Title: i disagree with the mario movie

I haven't seen the Illumination Animation Mario movie, but I did watch the trailer, and there's this one part that bothered me.
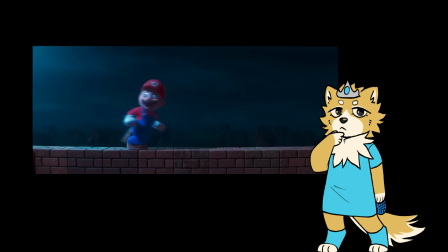[0:06]
It's the part that seems to depict Mario in an environment similar to the early 2D games. I have no idea what the context of this scene is, but I...
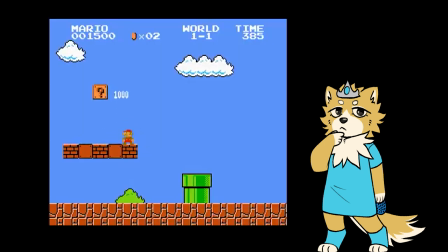[0:14]
I hate it. I... I... Like, when I watch footage of those early 2D Mario games, I treat it with an aesthetic suspension of disbelief. By crunching a world and a story into just two dimensions, there's necessarily going to be a heavy degree of abstraction involved.
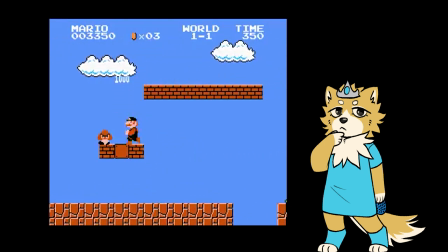[0:29]
If I looked at it from a filmmaker's point of view, I would interpret Super Mario as just taking place in a normal story world that is only 2D to us for the purposes of gameplay.
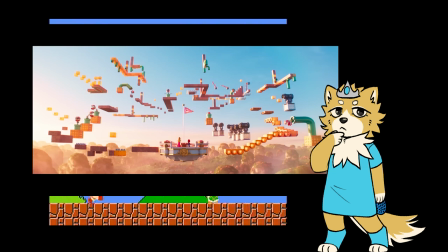[0:38]
But from what I can see, the Mario movie has made the choice to adapt this imagery literally,
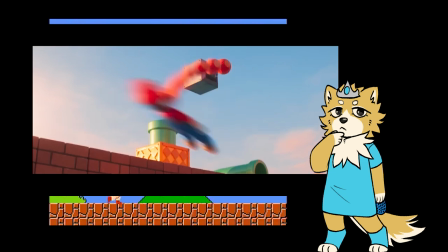[0:42]
as if the whole of 1-1 actually took place on a narrow balance beam in the sky this whole time.
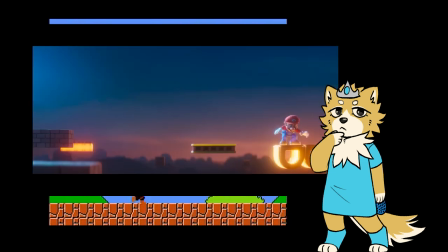[0:48]
It's awful. I hate it so much.
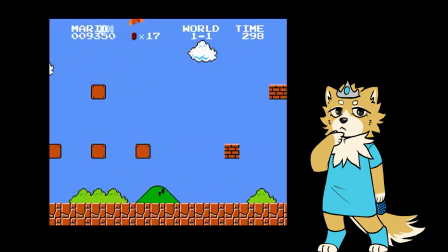[0:51]
Why is abstraction, even in its most commonly understood forms, such a difficult concept for film adaptations to understand.
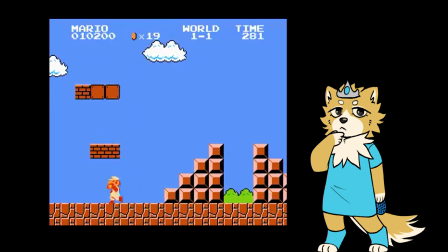[0:59]
Surely, the essence of 1-1 is not a precarious tiptoe down a tightrope.
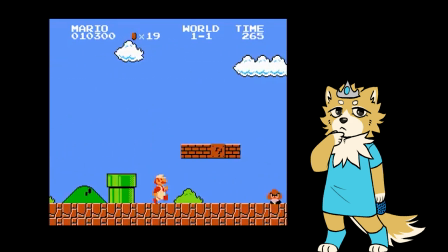[1:04]
No matter how fast you run, Mario is never gonna trip and fall out of the screen. It's not close to being a real threat as depicted on screen.
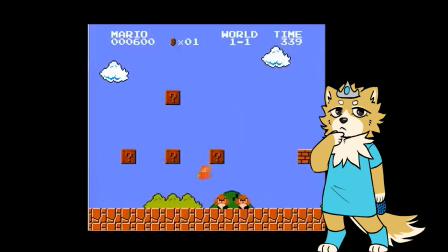[1:11]
I mean, there's the death animation, but that's not a representation of Mario literally falling towards us. He's just going to hell. Actually, this smells like Cats, the 2019 version.
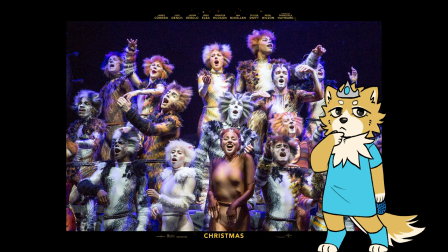[1:22]
Like, the stage show was heavily abstracted. the costumes don't actually look like catsuits as much as they just symbolically suggest cattiness. If you actually adapted the essence of the show, you'd either heap the abstract costumes and fun hairstyles, or you'd just have it be about actual cats.
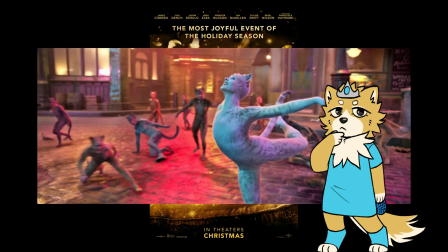[1:38]
However, the movie just adapted the costumes directly, but with an awful realistic coat of paint, as if the stage costumes tried and failed to look like real cat anatomy.
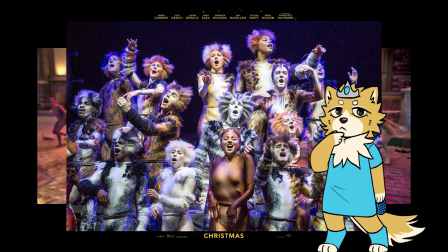[1:48]
So it's not a show with fun elaborate costumes that suggests stories about cats, it's just actual person-shaped cats.
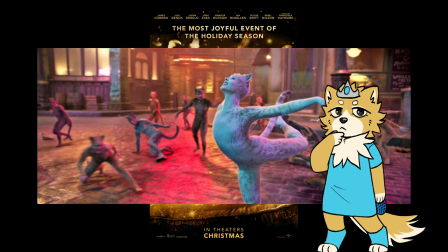[1:56]
Not even like in the cartoonish way, just the idea of a human person wearing a cat costume, but more realistic-er. I fucking hate art.